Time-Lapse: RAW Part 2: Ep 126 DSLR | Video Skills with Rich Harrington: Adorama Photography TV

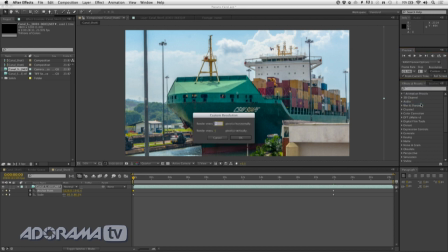(4:10)
Now, I could drop this here to really low quality. I'll tell it to render only every 20 pixels. And if we RAM preview that, it'll start to load it into RAM, and you could see the camera move. Now, you don't have to do these sort of zooms. If you just want to size it and crop it, just set it in there. But I often like to put a little bit of a move in post-production, and After Effects makes that very easy using keyframes.
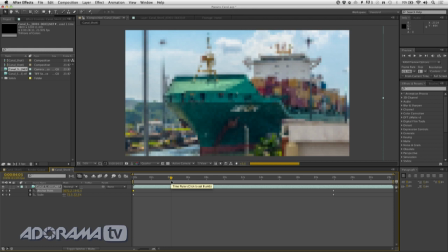(4:34)
All right, that looks pretty good. Let's just drag through a little bit, take a look at some of the composition. It starts in tight, begins to pull back a little bit.
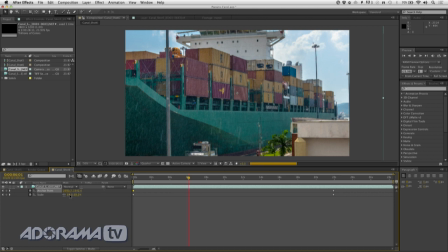(4:43)
In fact, I think I'll have it get a little bit wider here earlier, so let's set that to 50%.
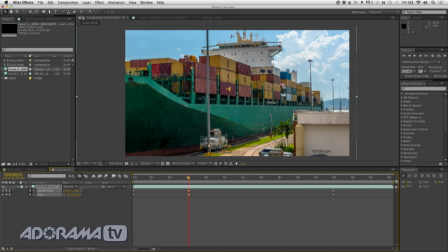(4:51)
Adjust the anchor point. Looks pretty good. And I'll just put a little ease here. By right-clicking on these, I can tell them to ease out.
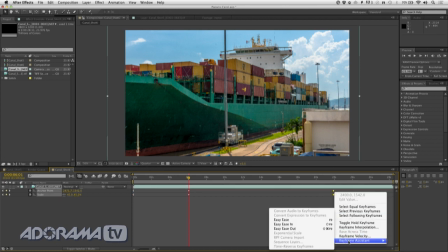(5:09)
And then we'll do ease in at the end so it comes to a gradual stop. Now, let's just select those.
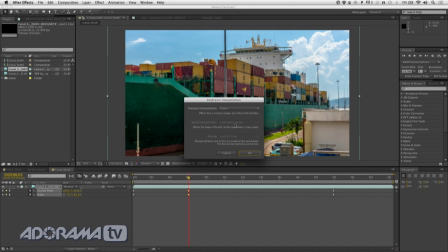(5:17)
And we'll turn keyframe interpolation and set that to Bezier so it's nice and gentle.
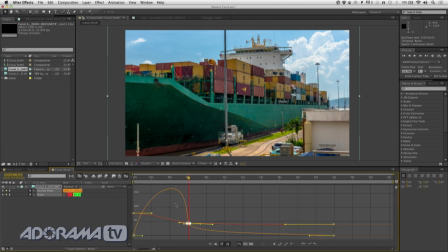(5:24)
If you click on the velocity graph here, you can actually see what it's doing. And this makes it a little bit easier to control. And I can adjust those handles there. And that works out nicely. There we go.
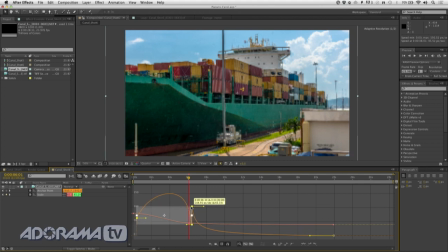(5:44)
And you can use that to control the overall movement. Thanks for joining me this week.
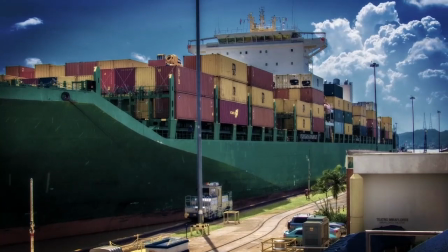(5:51)
Be sure to check out the third part in our series,
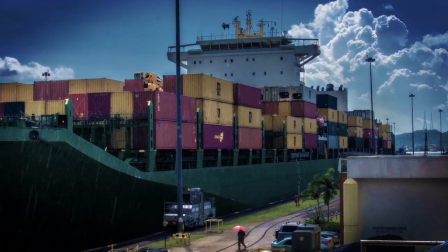(5:53)
where we're going to put all the creative touches together to really stylize this and then render and export the final time-lapse video so it's ready to post.
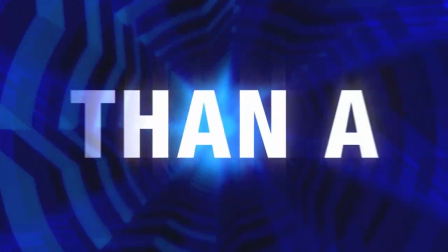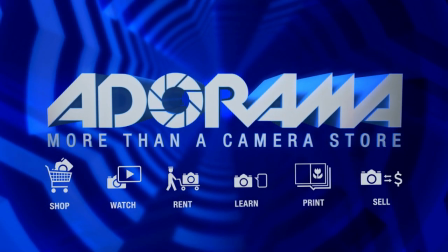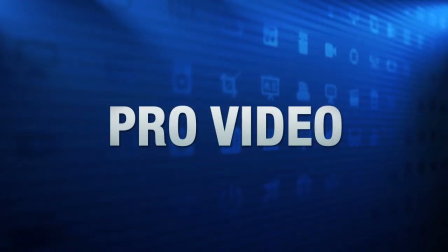(6:12) For all the latest photography, video, and computer gear, visit Adorama.com.
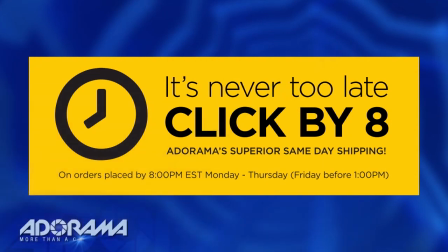(6:18) Place your order by 8 p.m. and it ships the same day.
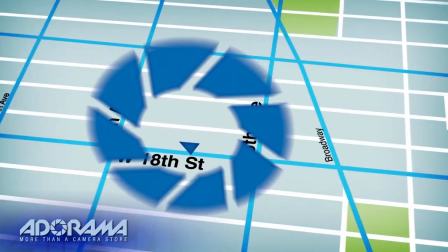(6:21) Plus, next time you're in New York City, be sure to visit our store located on 18th Street between 5th and 6th Avenue.